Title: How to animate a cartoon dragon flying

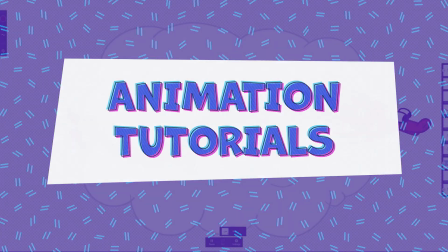(0:00)
Hello my friend and welcome to another animation tutorial. I recently created a hand-drawn animation of a cute dragon for the Lunar New Year.
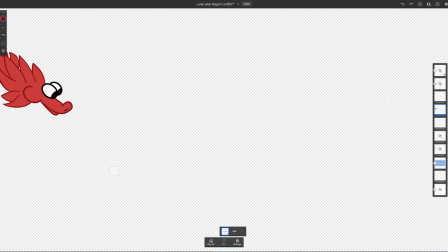(0:07)
In this video, I will show you my process so that you can create and animate your own little dragon.
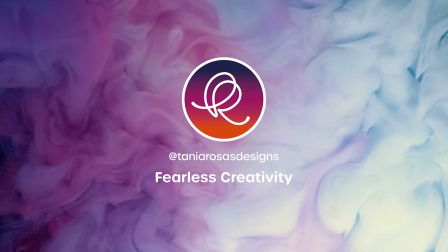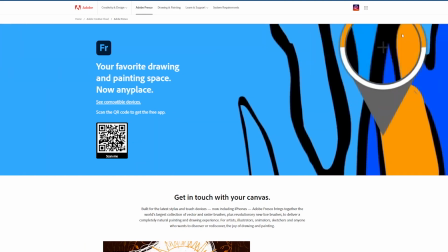(0:18)
I created this animation in Adobe Fresco. There's a free version of this software if you would like to try it out.
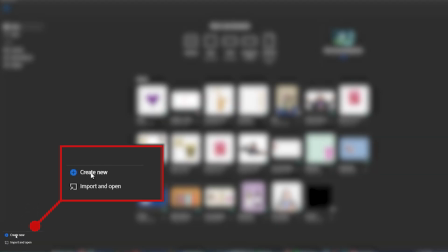(0:23)
However, the principles I will show you here, they can be used in any other software. I created a file in the sizes 1920 by 1080, which is essentially a full HD,
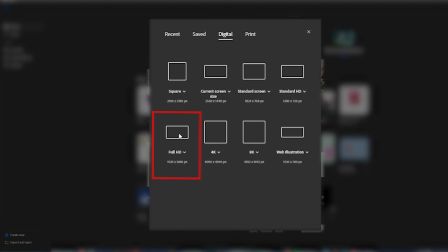(0:31)
and I knew that this was the format I wanted my final video to look like, so choose whatever fits for you.
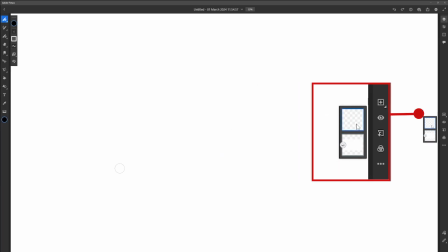(0:36)
Then I added a new empty layer separate from the background and activated the animation tool.
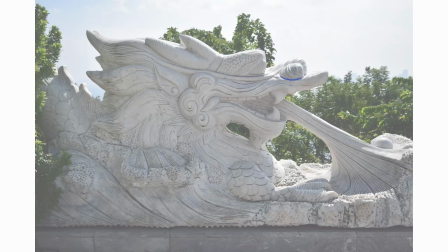(0:43)
My first step was to choose my inspiration for the dragon. So I did a bit of research on dragons and I remembered that I had this picture of a cool statue that I saw when traveling in Vietnam. I used this for my main source of inspiration and started retracing it to get familiarized with the lines of this cool looking dragon.
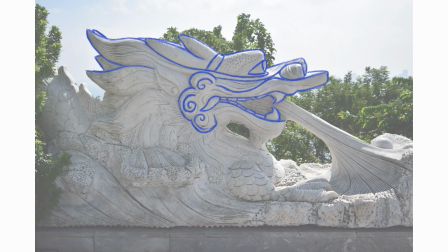(0:59)
Since this was for the Lunar New Year, it was important for me to understand the differences between Asian and Western dragons.
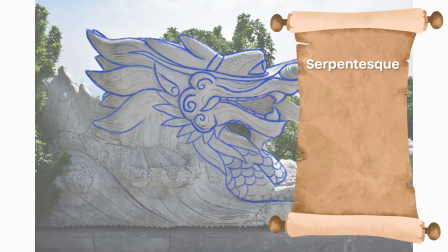(1:05)
There's of course differences also within Asia, but at high level, they have more of a serpent look, they don't have large wings, and they have whiskers and horns.
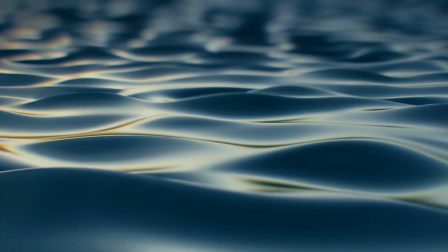(1:13)
They're a symbol of good fortune, and most importantly, they're associated with water, and therefore they do not breathe fire like Western dragons.
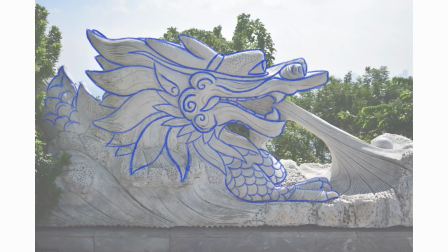(1:21)
The more I drew, the more I realized that it was too complex for an animation and I had way too many details.
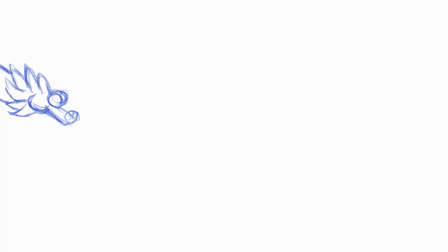(1:28)
Still, the exercise was very useful because now I knew the key aspects and I drew a simplified version of it. There are many ways to draw dragons, from fierce and scary to magical. I went for a cartoonish look with vibrant colors which spreads joyful and celebratory vibes, and it just happens to match my style. Using the pencil, I started to sketch the dragon's head along a wavy trajectory I imagined.
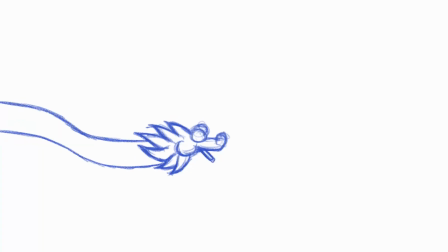(1:50)
Instead of drawing the entire dragon like me here, I recommend that you isolate the different elements of your character because it makes it easier and less overwhelming to animate. And you want to start with the head because it also dictates the movement of the rest of the body. As I was sketching the dragon frame by frame, I focused primarily on the position and the hair. For the position of the head,
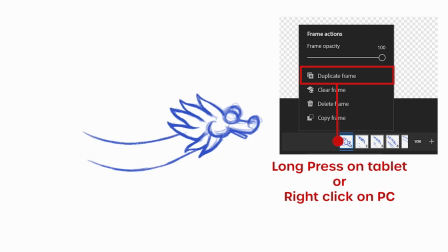(2:08)
I mostly duplicated the head into a new frame and used the transform tool to move the head a bit further and rotate it along the path.
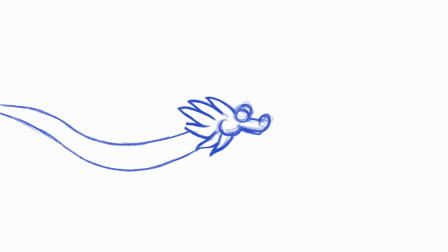(2:16)
My dragon has this pointy hair to mimic the horns, which I used to indicate that the dragon is flying and show how it's interacting with the wind. This is a critical step to make the animation look believable. It's part of the 12 principles of animation.
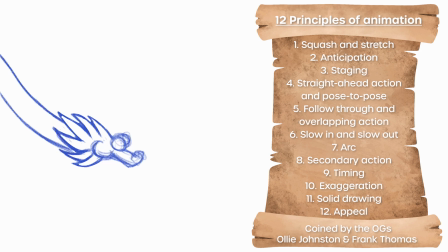(2:30)
I've used here the squash and stretch.
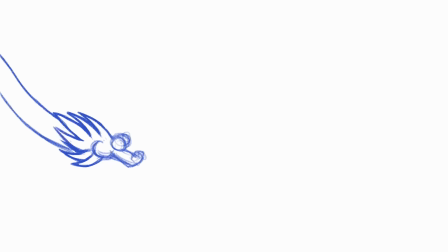(2:32)
Essentially, I'm stretching the hair to give the illusion of speed, so as the dragon is flying faster, the wind will blow the hair down and stretch it.
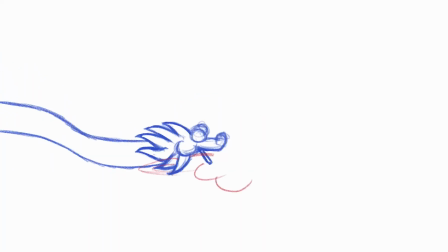(2:41)
Since I knew I wanted to write text on my animation, I needed the dragon to breathe out something. Even if it wasn't fire, I added like a cloud. To indicate that it was the dragon that actually blew this cloud, I had to create this like wavy bit to connect the cloud to the dragon's mouth. Here now I have finally drawn a trajectory, which I should have done from the very beginning. As you can see here, the trajectory is kind of this flowy line.
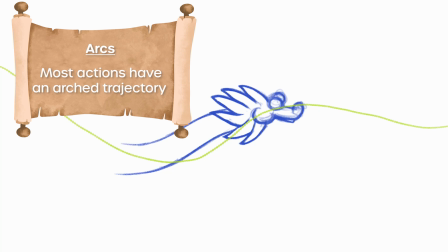(3:03)
You could say it's made out of arcs, which is another animation principle.
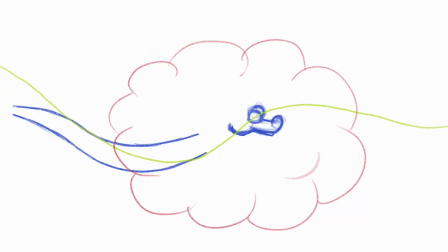(3:07)
What you see now is finally the moment where I decide to separate the head from this body that I was intending to draw, because I needed to realign the head a little bit better to the trajectory that I now had drawn,
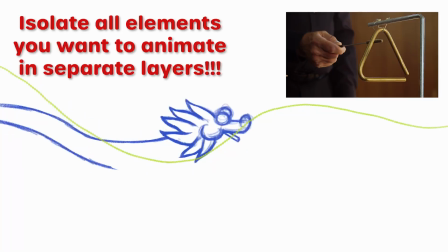(3:19)
and later I was going to focus on the body. So isolating the elements is really the most important thing.
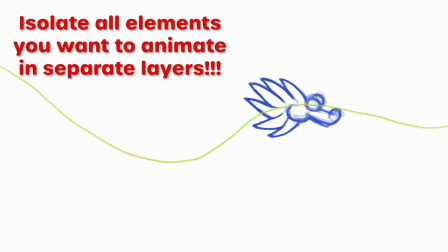(3:26)
If you take anything away from this video, that's the one thing I want you to take away. To add again a bit more dynamic into how the dragon is flying, I decided to add another squash and stretch here.
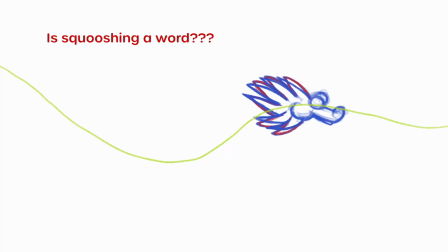(3:36)
You will see how I'm actually squooshing the head this time, and the hair is really long and sort of stretched. And this is because I wanted to, maximum speed. To make this action even stronger, I decided to also give the hair a bit of like a follow through.
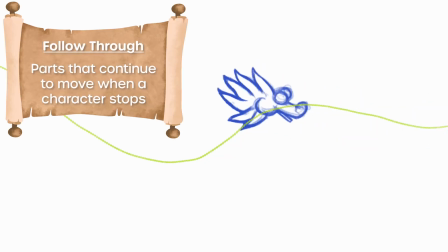(3:52)
So as the dragon is flying up,
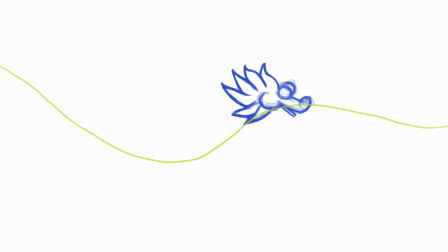(3:55)
it slows down or almost stays in place for a split second, and the hair follows through. That's why you saw me there drawing it going into the opposite direction.